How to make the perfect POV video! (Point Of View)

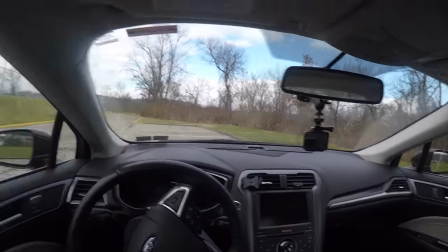Because in a video, if you're moving your head as quickly as you usually do when you're just
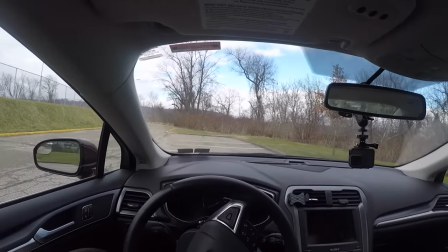looking at something talking to someone and you don't really think about that but in a video that
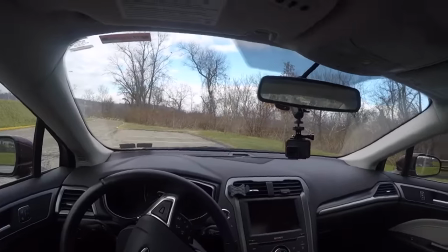makes it for a very very shaky experience for the viewer so when you're moving your head try to
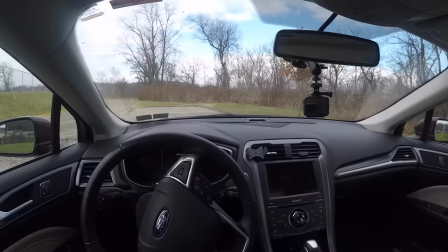move it as slowly as possible to
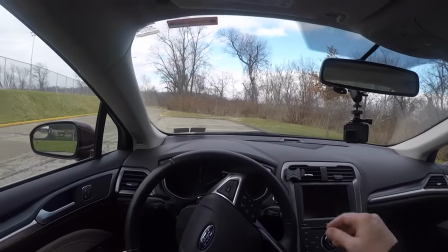make it a good viewer experience so i'm going to start the car up here
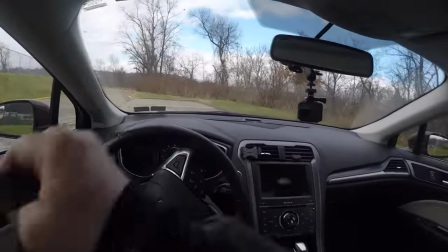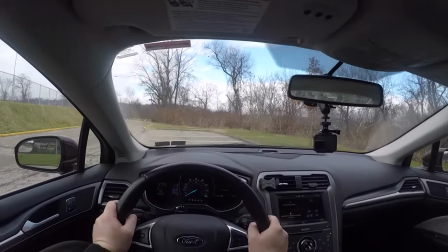now as you can see here when i'm wearing the camera upside down like i am right now it is pretty much sitting on my face but I do have good
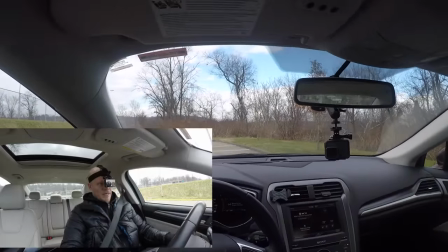visual even though I see the camera right in the middle here so it's not I can't I can't say that it's not safe
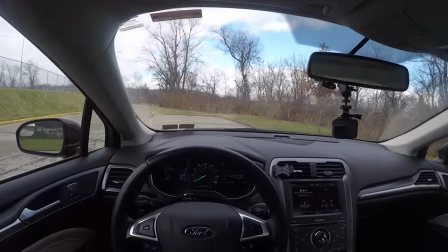because it is I do my peripheral is not blocked whatsoever but it's right just right here in the middle where it's a little blocked site
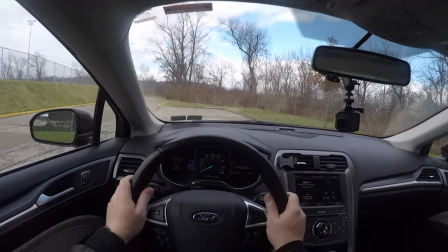here but as you can tell from the video what you see is my hands on the steering wheel you don't see the complete steering wheel unless I bend
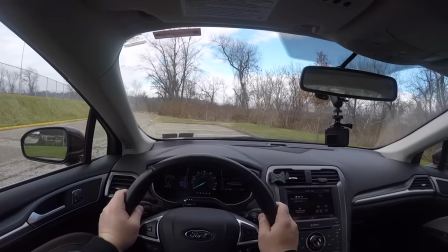my head over a little bit but But versus having the camera upright, as I showed you,
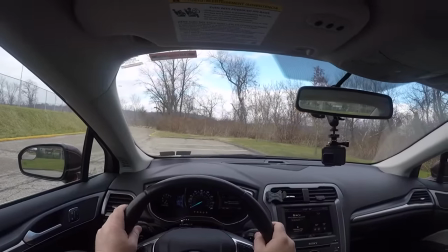it gives a really good view and looks very, very natural for the viewer in a point of view setting.
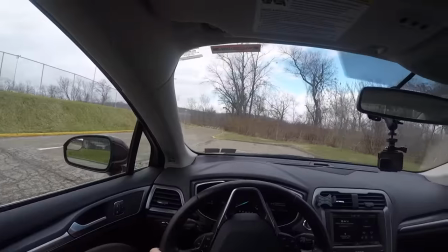So I'm going to take off here.
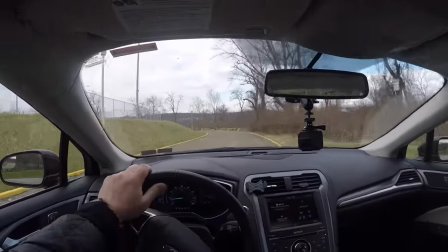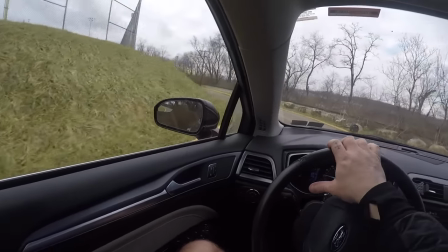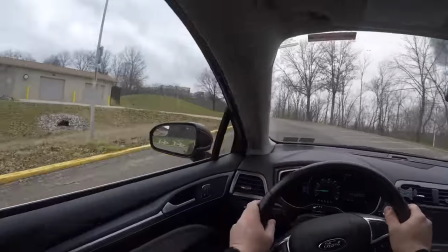Now, while you're driving around like this, you might get some weird looks from people as they look into your car.
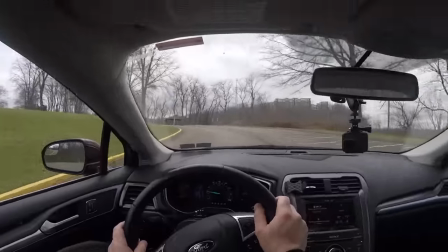If you're doing it in a car like I am, and they see you with this little head strap and weird thing hanging
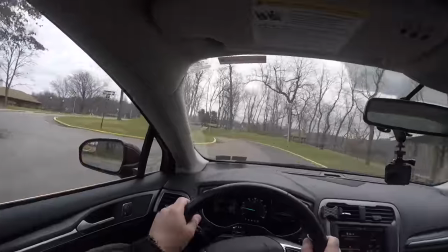across your face but that's part of the fun see
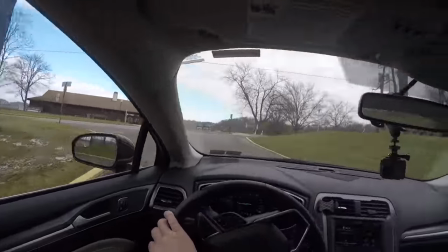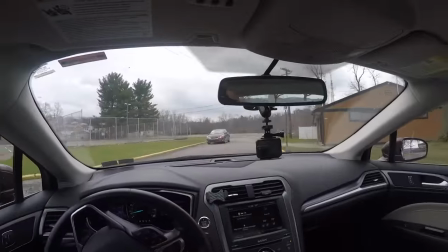if this guy notices me here
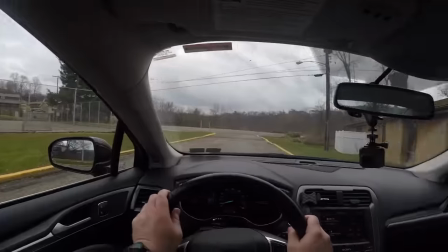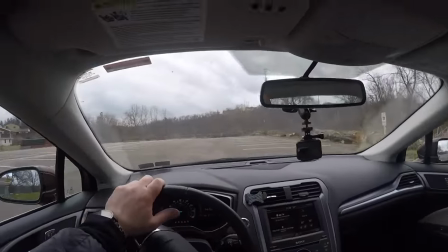all right so i'm gonna stop right here on this parking lot here and then we're gonna
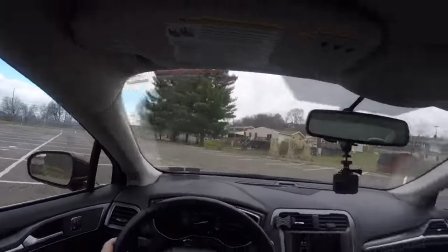plug my polar pro mic in and see what that does for the audio turn
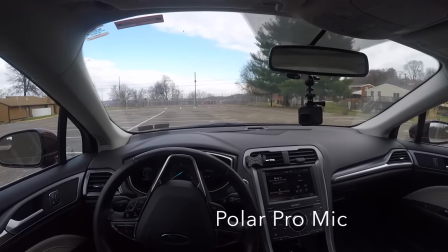the camera back on here we go
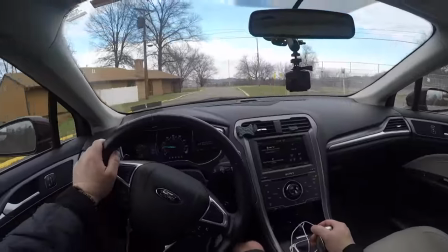So you guys decide which audio is better.
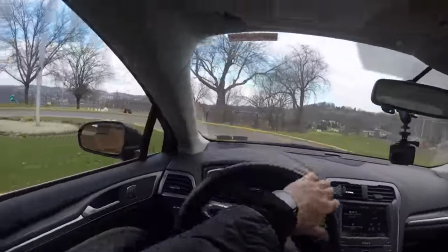The actual GoPro mic or the Polar Pro mic.
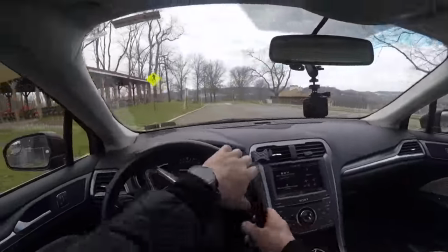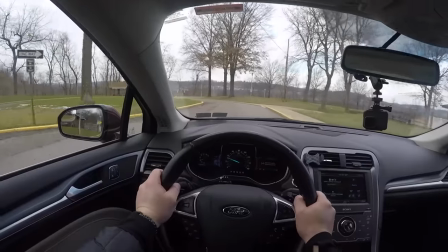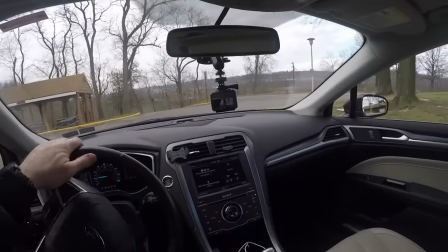Now I have some stuff sliding around in the back seat here.
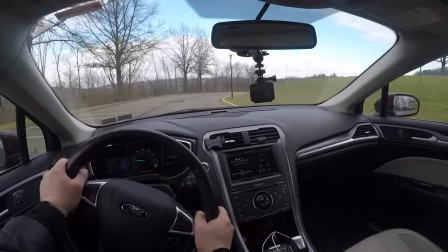So I know you heard that from before I plugged the mic in here versus having the mic in.
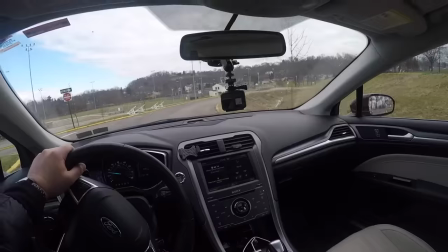I think the Polar Pro mic won't really pick that noise up as well as the GoPro mic does.
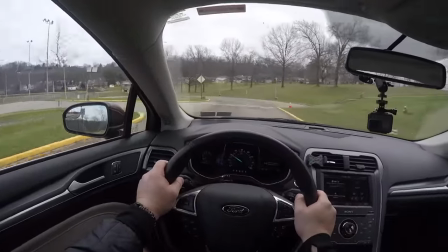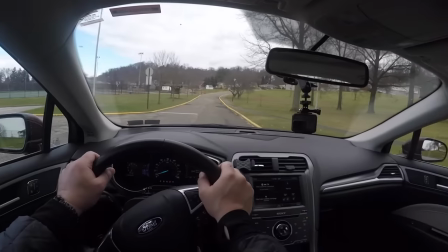As you can tell here, if I'm moving my head around just to look around for traffic, it makes for a very shaky video.
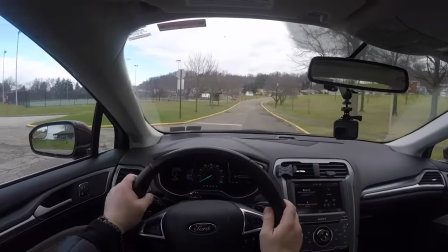But when you're making these POV videos, try to be,
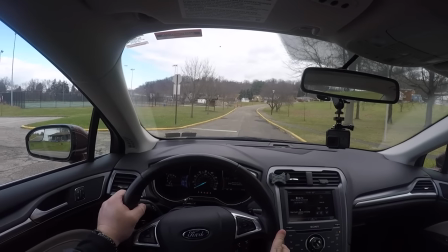try to take as much time as you can when you're making turns and you have to
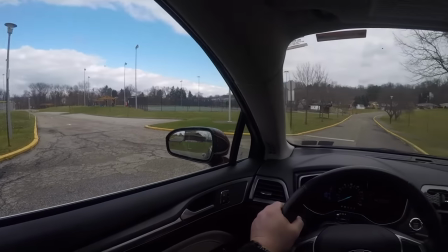look around so you're moving your head slowly just
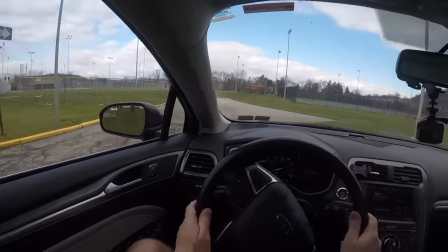makes for a better viewer experience